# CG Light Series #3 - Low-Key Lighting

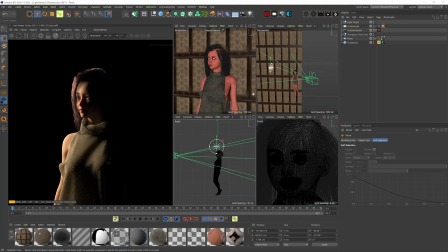So this area here under the left eye, it's now this island of light in a sea of shadow, and I love that. Let's try to move it even more kind of behind her. I just want to see how far we can move it before we lose everything. And that's cool, really dramatic. Every small movement creates a slightly different feel.
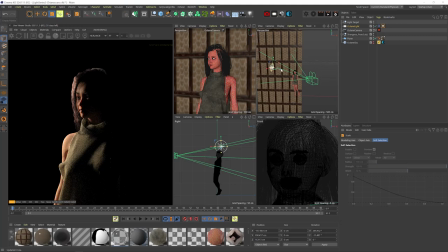What if we scale down the light even more? I think we're losing that glint in our left eye, so let's scale it back up. And now we have it again, okay. Let's try to move it even more towards our backside, so it's becoming more of a rim light.
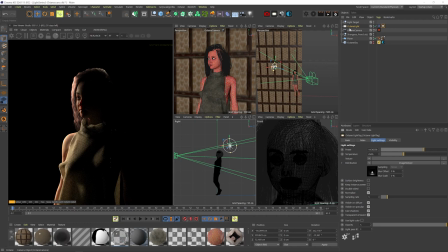And that's really cool. I mean, this is super dramatic, right? She's almost completely in the dark and just barely getting a hint of the contour of her face.
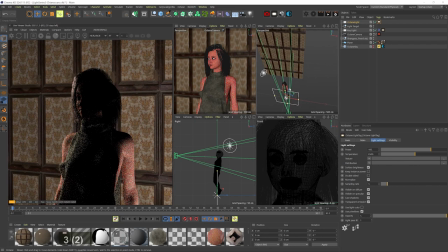Okay, let's name this key light, and let's add another light to light up the background.
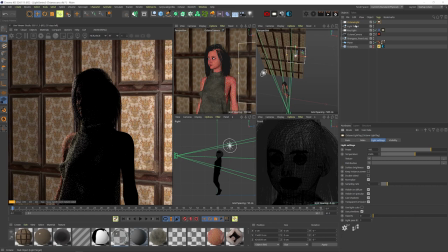So I'll bring it much closer to the back plane, and let's make it invisible. and bring it way, way down.
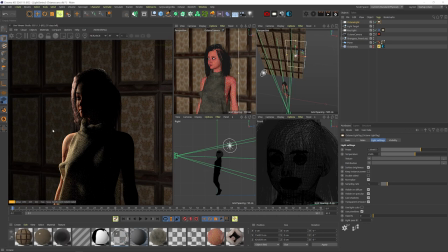I want this background to be brighter than her left side, the shaded side, but darker than her right side, her lit up side. To be even more specific and more of a classic chiaroscuro, I want to make the left side of the background dark, then her right side light, then her left side dark, and then the right side of the background light again.
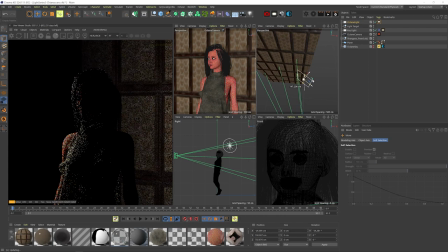That'll get us this beautiful contrast across the whole image. Let's rotate this light to kind of block it from lighting the other side of the wall and just play
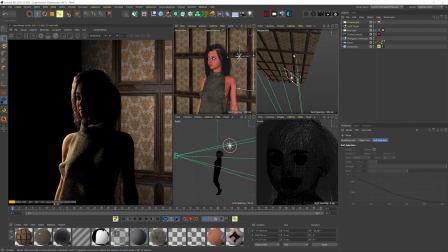with its position until I'm happy with the spread of the light on the wall. I'll also move the wall around to get one of those panels to stand right behind her hair just so we get a clear outline of her silhouette.
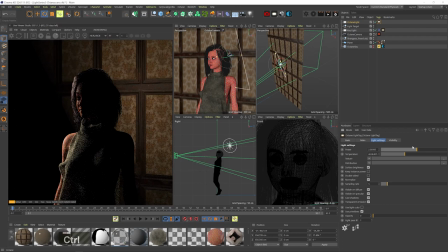Let's make it a bit warmer, maybe weaker. That seems fine. Let's duplicate the key light so we have this light placement saved and try another way to light her. So by moving this light slightly more to the front, we expose much more of her, and I think this actually looks better.
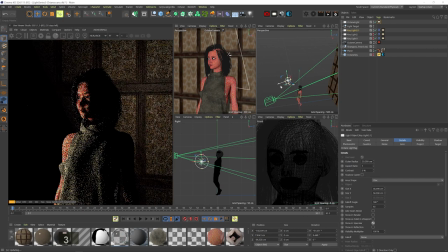We get more contrast with the background too. Okay, call it key light 2 and duplicate it and keep looking for more ways.
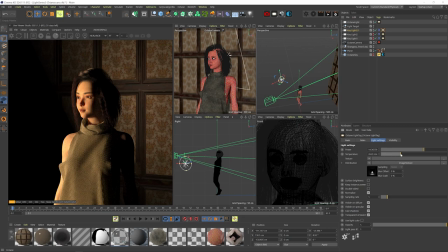And I'm trying to light more of her face and maybe more from the bottom and slightly warmer, kind of like a candle on a table. But I don't really like how it's looking. Let's try from above and actually really like this.
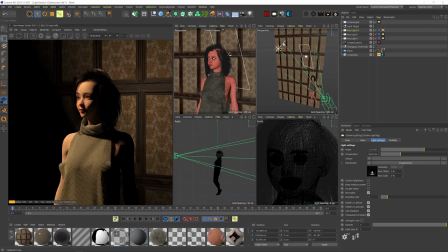This kind of acts like a ceiling lamp, and I love the shapes that it creates on her face. Let's try a much more focused IES distribution. Even more. Let's go for this beam of light. Yeah, that's pretty sick.
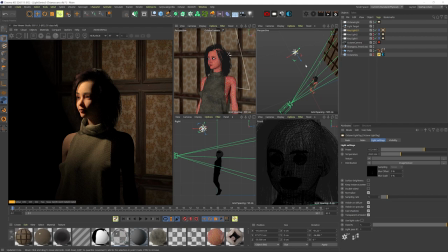Dude, I love it. It really flatters her face, but it's also super moody.
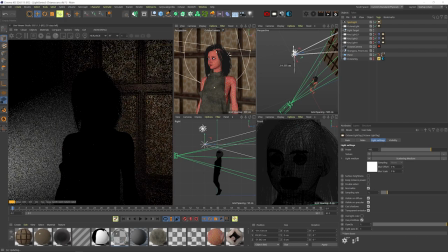Cool, let's turn this one off and add an actual spotlight. Let's place it around the same location and put the target on it.
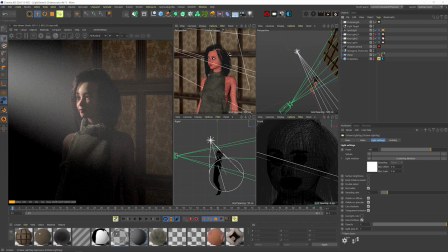Let's make the cone a bit smaller, bring the power down, and I'm just playing with the scattering settings.
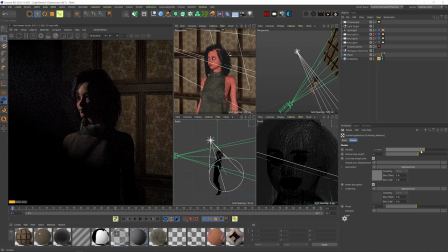I'm brightening up the absorption to have more light absorbed or disappear, and reducing the density to reduce the amount of light scattering.
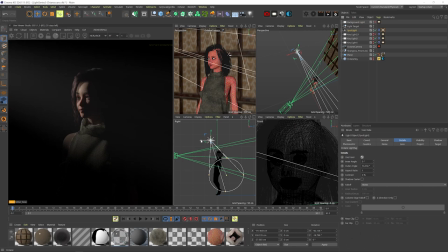And let's hide the background light for now. Now I feel like I want more scattering around her. Let's darken the absorption, up the light power, increase the cone size.
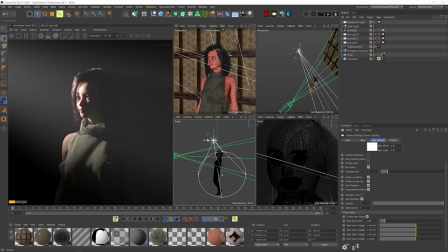That's starting to get there. Let's bring in the barn doors a bit. Bring the light slightly down and increase the cone even more. And yeah, that's cool.
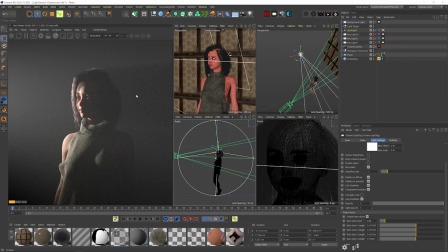We get all this dark gray contrasting with our even darker silhouette. Let's scale up the cone even more. Yeah, that's pretty sick. Okay, making the scattering slightly darker. And if I increase the density, nope.
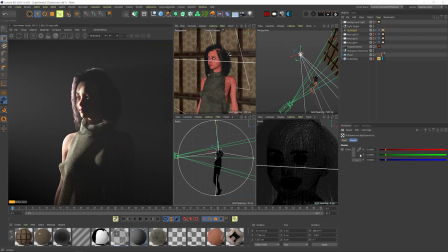Let's actually bring down the density. So now the actual light is stronger, as you can see, and reduce the absorption. So now actually let's increase the scattering so we can get much more of that volumetric lighting.
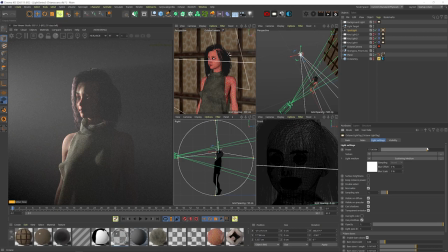Yep. I think now I just need to bring down the power a little. Yeah, I love her silhouette here.
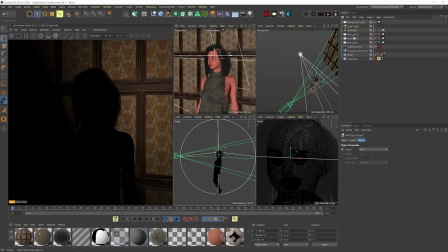Let's see how it looks with the background light. Yeah, I fucking love it. Okay, let's hide this one and duplicate the very first light we made.